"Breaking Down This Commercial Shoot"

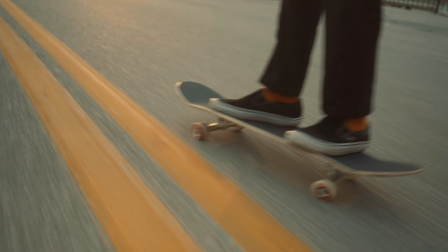[4:08]
This is where it cuts to probably one of my favorite scenes, which is the shot of it filming down on the pavement and i really wanted to
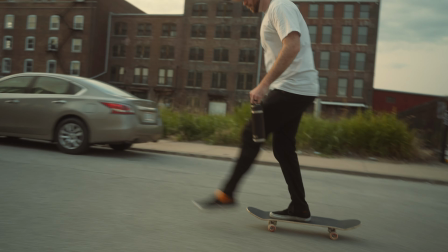[4:16]
reveal the skateboarder in the frame so that's why we found a road during sunset that was had the yellow stripes down the road and then i
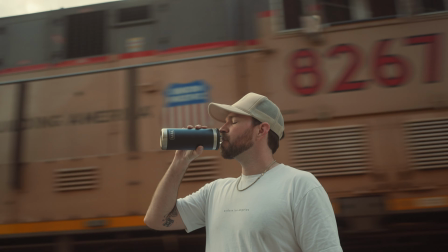[4:24]
just slowly like panned up to him in the frame from here we have him drinking out of the water bottle this was
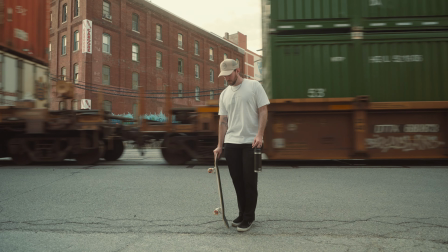[4:32]
actually a really fun shot to get because the train was coming by and it wasn't planned at all and so we quickly ran over to where the train tracks were we
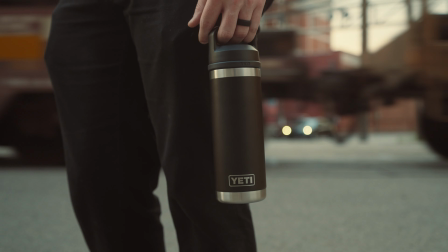[4:41]
got as close as we could without dying and we just filmed Dylan drinking out of the water bottle and he drank the water like a champion.
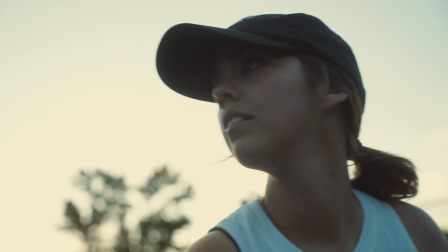[4:50]
So thank you Dylan. So then we jump to the tennis court shots and all of these different scenes were filmed on different days just
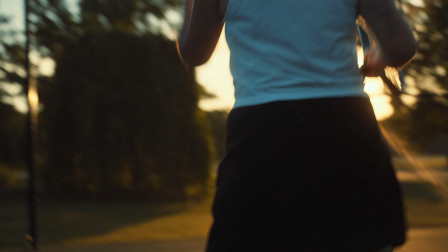[4:55]
because I had limited time during sunset and so here we were at the tennis court with my wife.
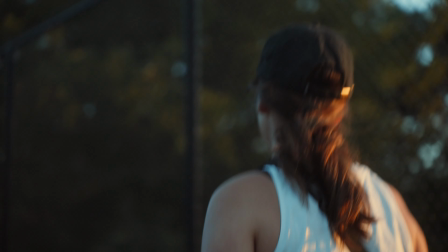[5:00]
I just had her walking down the court holding tennis balls and the water bottle.
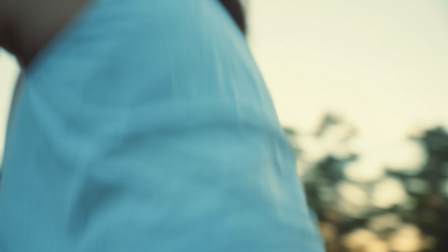[5:05]
Then it cuts to her drinking. Again we're just trying to plug the Yeti water bottle for that spec commercial to make it look like it's a legitimate commercial.
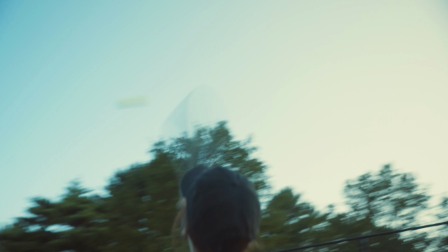[5:14]
This was actually probably my favorite shot of the whole entire commercial, and it was planned so last minute.
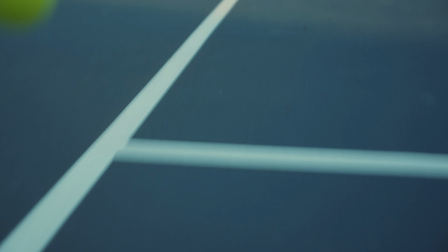[5:19]
I thought it would be really cool to have the ball rolling down the court,
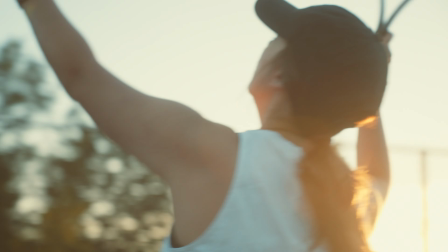[5:22]
and then it's revealed to the talent grabbing the ball, and then we would spin around and she'd hit it.
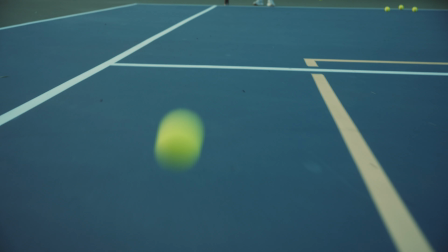[5:28]
Again, this was all handheld, so there was nothing really fancy with it i just simply rolled the ball and then i followed the
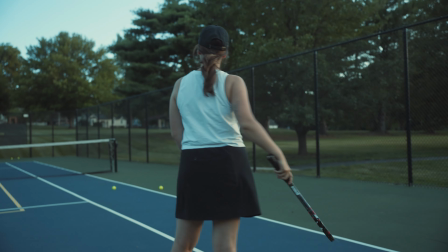[5:36]
ball and then as she grabbed it i just panned up and spun around her and i was able to frame it off really nicely to where you can still see the ball in the frame and then you can see her hitting it from there we jumped to the locked off shots of me on a motorcycle and this is where i was kind of bummed i wanted to be able to film everything handheld but i decided to throw in the motorcycle and i couldn't find anybody to helped me film that day.
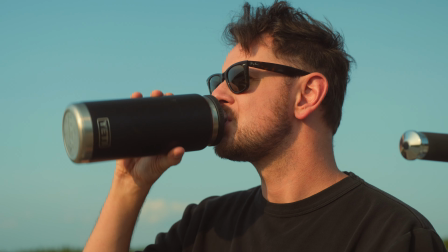[6:01]
So I just brought my tripod, locked it off, filmed a few scenes of me drinking my water bottle, throwing it in the bag, starting the bike, and rolling away.
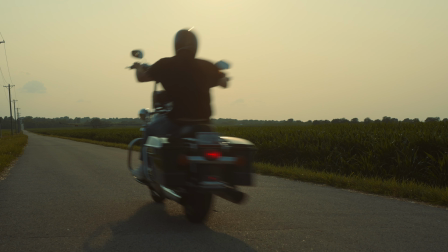[6:10]
Something to note about this frame right here of the bike rolling away, I actually cranked the shutter on the camera to reduce motion blur, and I realized that I actually don't like it at all. So this frame really bothers me with the commercial, and I'm just being honest and open with you to let you know that that was something that I did and I'm not happy with it but it worked out anyway and I decided to use it from here I think we have a really fun
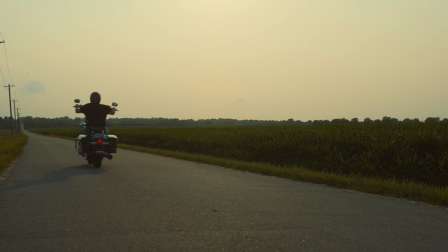[6:34]
cut to a boy on a bike and I purposefully mesh these two together because I wanted to showcase somebody
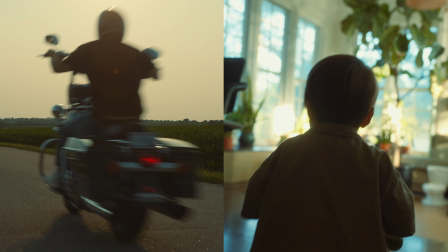[6:44]
on a motorcycle then jumping down to somebody on a bicycle in a kid-like sense and so you're going to be able to hear in the edit that you can still hear the motorcycle rumble through this frame where he's riding his little bicycle through the house.
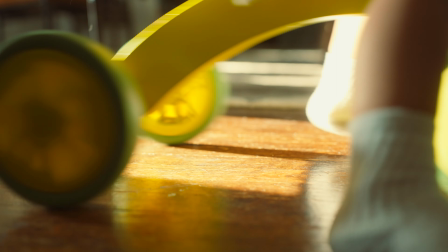[7:01]
This was just at a friend's house and again I just shot it handheld natural light.
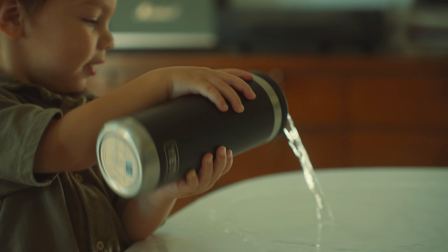[7:07]
We were at a good time of day to shoot and I just filmed their kid rolling around the house chasing their mom. I have said this before in a few videos but I love handheld shots because I just feel like there's a liveliness to it. Gimbals are great for certain type of stuff but I'm just not a big fan of gimbal work personally on my projects. I will use them when necessary but I just really love a handheld look and I just think it looks really lively.
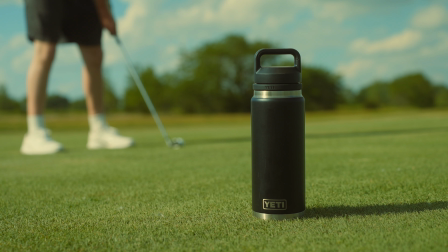[7:37]
So right before we wrap up the commercial I thought it would be really good to kind of recap what they just saw and so what we did was we filmed different types of frames with the water bottle itself and so you can see that here where Dylan's walking with his skateboard down the
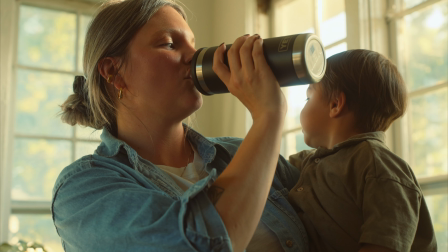[7:51]
street. I'm on my motorcycle you can see that mom is drinking the water bottle and then you can see that the bottle is on the tennis court
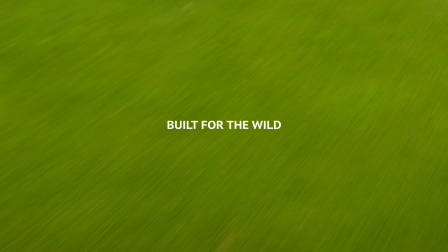[7:58]
with a bunch of tennis balls and then we end with the last shot of the commercial but what's funny about the last shot is this is actually the very first thing that I filmed for the whole entire Yeti project.